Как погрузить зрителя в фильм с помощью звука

Давайте проведем небольшой эксперимент, и я покажу одну сцену, что я специально снял со звуком одежды и без него, и при этом в обоих случаях я соберу звуковые фоны для чистоты эксперимента.
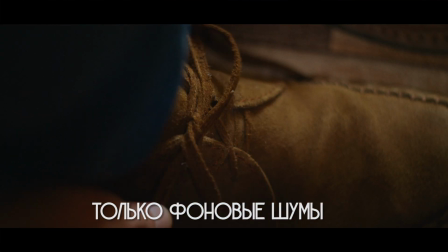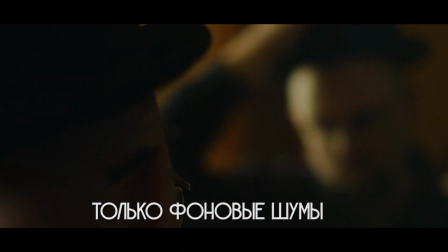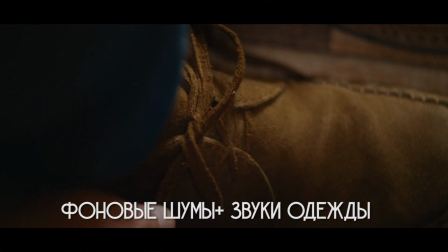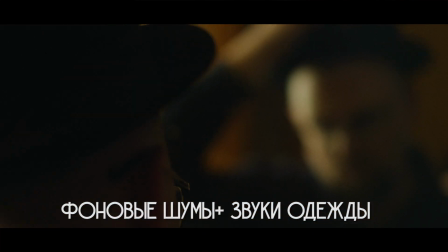Я думаю вы прочувствовали разницу, хотя поначалу все кажется немного абсурдным Наверняка вы вспомнили момент, когда одевались и не слышали каких-то ярких звуков Просто наше восприятие их умело отключило и сами эти звуки стали обыденными И вообще стоит сказать, что все звуки, которые я описываю, повседневны для нашей жизни И в этом их сила, способствующая погружению зрителя Пятое, шаги Шаги это неотъемлемая часть кино, как и нашей повседневной жизни. Я заметил, что шаги это один из самых сильных способов выразить героя на экране. Здесь я с вашего позволения приведу пример из фильма «Старикам тут не место».
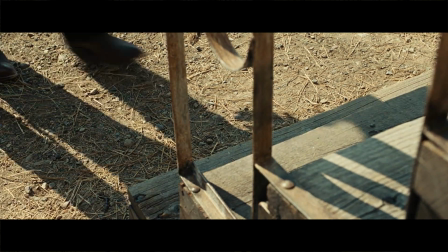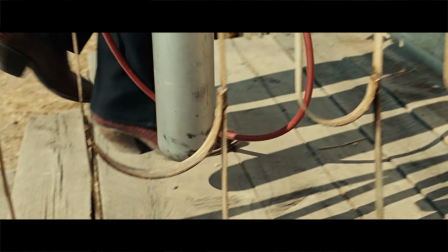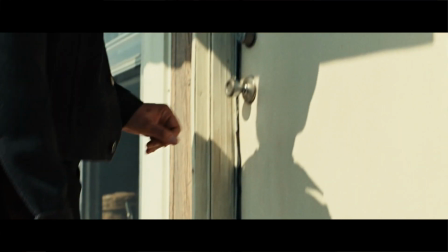Посмотрите, какие замечательные шаги у Чигура. По ним можно очень много сказать о герое.
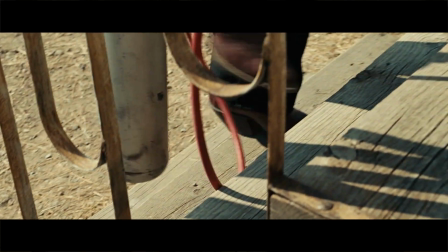Во-первых, они выполнены в идеальном ритме, что превращает персонажа в робота.
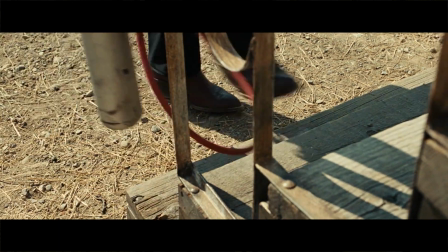Но главное, как они сделаны и как мощно звучат. В этих шагах сразу чувствуется опасность и угроза.
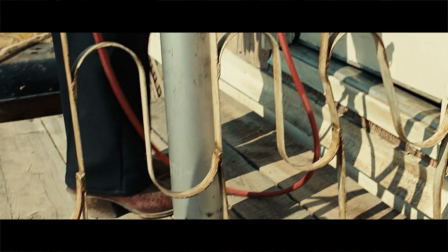А вот еще один интересный пример из фильма «Власть пса».
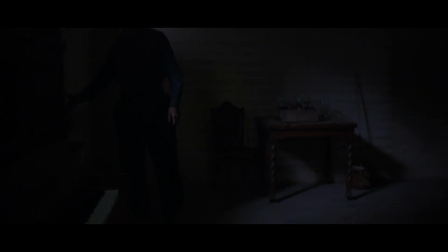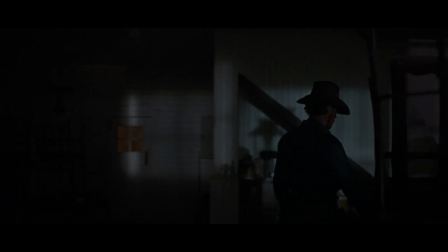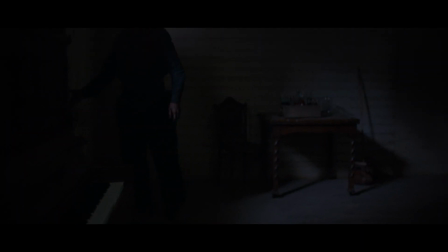Здесь герой Камбербэтча – мачо-мужик, что отлично выделяет звонкий звук шпор на его сапогах.
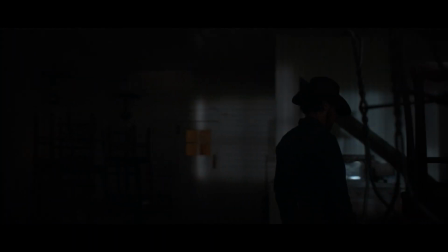Основная сила шагов состоит в ровном ритме, который их сопровождает. Ровный ритм, как я отмечал ранее, является убаюкивающим и вводящим в транс. Кстати, именно поэтому чаще всего в кино используется музыка с размером 4х4, с ровным ритмом, что способствует погружению зрителя. Конечно, это далеко не все типы звуков, которые способствуют вовлечению в мир кино. И тут есть еще много о чем поговорить. Но мне хочется узнать, насколько вам это нужно. Давайте сделаем так. Если этот ролик наберет 120 лайков и 20 комментариев, то я сделаю вторую часть по этой теме. И бонусом еще скину ссылку на крутой мастер-класс по звуку, а также дам рекомендации по фильмам с хорошим звуком, который отлично справляется с погружением зрителя. Если вы не подписаны на канал, то обязательно это сделайте и сразу подпишитесь на все уведомления, чтобы ничего не пропускать. А с вами был я, Артем Берман, всем вам спасибо за просмотр и дохранит вас всех, Отец Наш Небесный, Сергей Эзенштейн. Всем пока!